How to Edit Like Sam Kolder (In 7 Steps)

Now again, talking about this is iMovie, so you are pretty much limited to the basic transitions that they give you, but there are a little bit of things that you can do to make it appear a little bit more professional than what's in there. So the first transition would be the slide transitions. So there is a transition in iMovie called the slide transition.
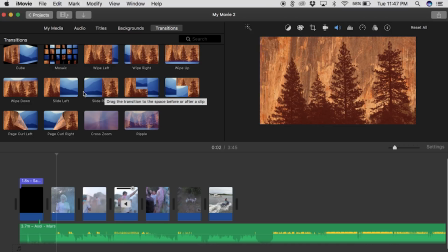It depends on which direction you want to go. You can either slide left or right, but either one works.
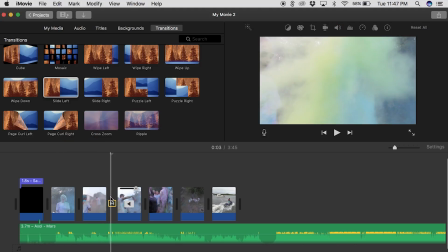And all you have to do for this is find the clips that you want to slide between and put the transition and drag it in between the two clips.
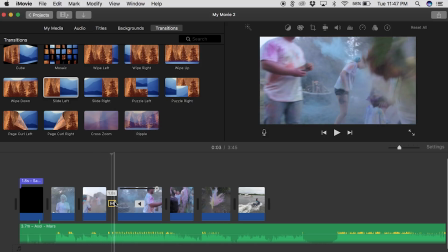Then if you double click on the little icon for the transition, you'll notice that it has an option to change the duration.
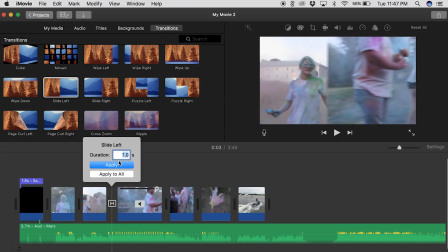For all these transitions, I usually try to make them kind of fast because it makes it less obvious that it's an iMovie transition that's really kind of simple. And so I try to put the time down to the fastest it can go, so 0.2 seconds.
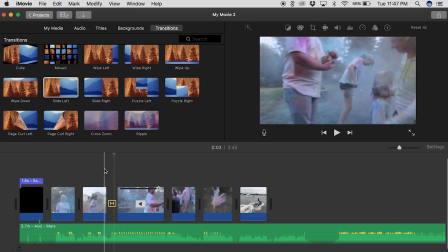This makes it a little bit more blurry and fast, and so the eye can't really catch up and it doesn't really know what's going on,
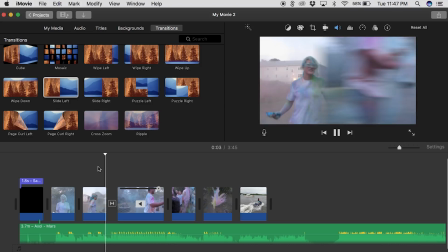so it looks like it's sliding. some things that you can do to make this effect more powerful, and this goes for any of the transitions that I'll talk about in this, is the Ken Burns crop effect. Usually use this on photos, and you see it's if you import a photo and it kind of looks like it's moving.
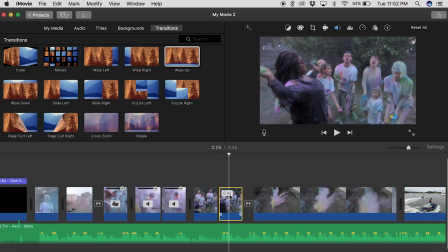You can use this effect in your clips by cutting at a location where you think you want the effect to start, because you don't really have a lot of control over how the duration of the Ken Burns.
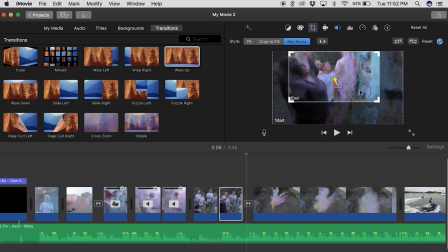And all you have to do is click your start crop, whether you want it to be full screen or a little bit less than that, and your end crop.
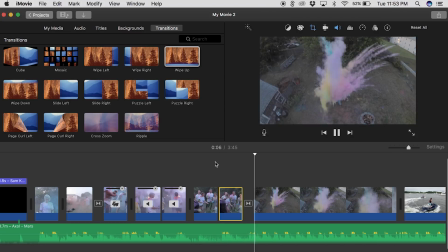And you can move this around and manipulate it, but wherever your end crop will basically be how your clip looks at the end.
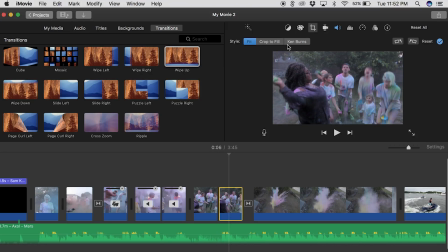And so if you start at a full frame and move in, it'll kind of look like you're zooming in almost, but not really. So it's an artificial zoom technique. And you can also do this for sliding.
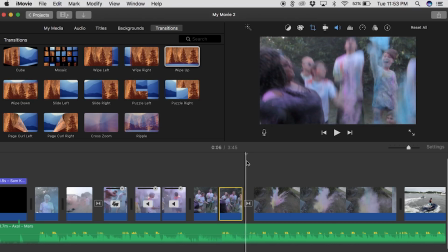If you make your frame a little bit smaller and you start over to the left and then you move into the right, it'll look like it's doing a little bit of slide, so that way when your slide transition comes in, it looks like it was all just one movement and it keeps going and it smooths together nicely. Now, talking about the zoom transition, there's this thing called a cross zoom, which kind of zooms in but has this weird motion where it moves left to right, and that kind of throws it off.
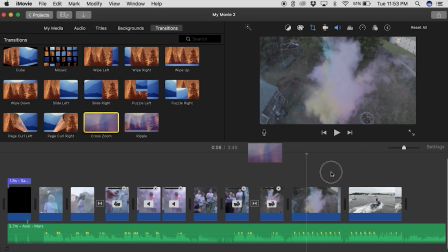So to fix this, I usually put the transition in between both clips and then put the duration of it down to 0.2 seconds again, so it looks kind of blurry and goes by fast. Then I usually, if I'm doing this in iMovie, I try to find two clips where it's sort of similar or it's believable that it's zooming in. So from a drone shot to a lower level shot, or from something far away, something close. That's how it's gonna work the best. It's gonna look the best during these kind of things. So just keep that in mind.
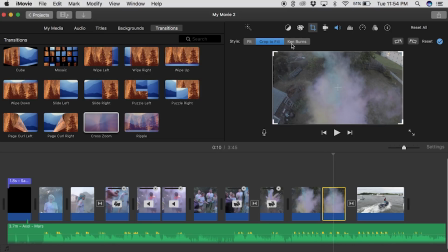But after that, I will also use the Ken Burns effect, starting with my frame at full, and then at some point, making it a little bit smaller, so that way over a little bit of time it looks like it's zooming, and then the cross zoom happens and it looks like you really zoomed in to the next clip. And lastly, the other transition that I think is really popular with Sam Kolder videos that you can sort of do in iMovie is called the speed ramping transitions. So say for example you film something in frame and you have a lot of extra movement out of your camera, or you just want to merge two clips together and you don't really know how to do it and a transition is not going to work, I'd say try using the speed ramp transition, which basically all you have to do for this is cut your clips where you want the effect, the transition to start,
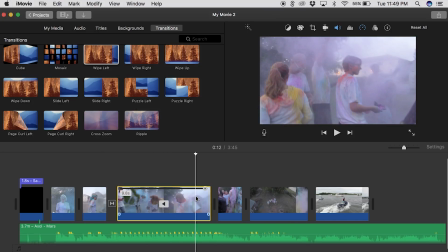and you start making your clips get a little bit faster and faster and faster until at the end you make them go really fast
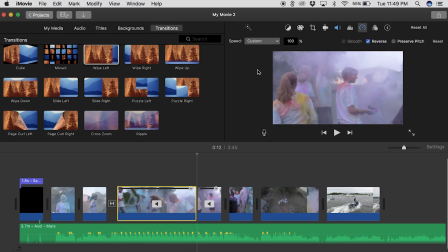so you can't see what's going on, and you end the clip at a very high speed, and then you begin the next clip at a very high speed as well, and then drop it down to regular speed or slow speed,
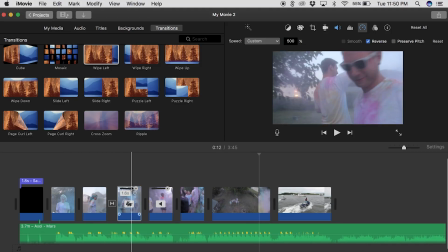so it kind of looks like everything ramped up, sped up, and then came back down,
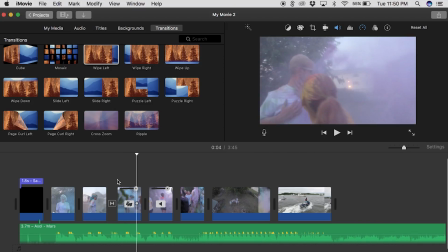and you can't really see what happens in between, so it looks like it was all just one clip that you just moved around in. It helps better if you have like extra footage in your camera where you're not really in frame or anything,
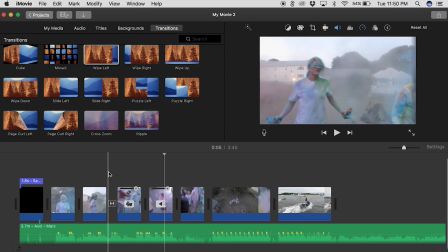you just have a bunch of random shots and you can just speed ramp through these so it looks like something's going on,
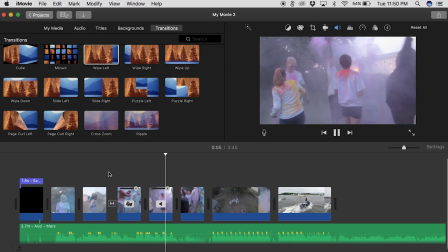you can't really see what's happening, and then it jumps right into the next clip. It's a very effective transition. Sam Kolder does it all the time in his videos, so you should definitely try it out. So number 5 out of the 7 steps is color grading. Again, I have a tutorial on this fully explaining what color grading is and how to use it in iMovie.
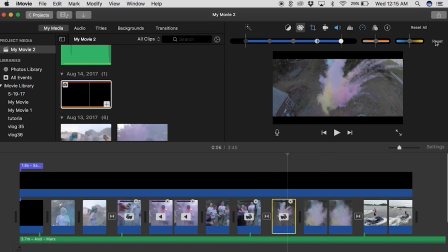The link will be in the description below. All these links will be in the description below if you want to check that out. Step number 6 is sound design.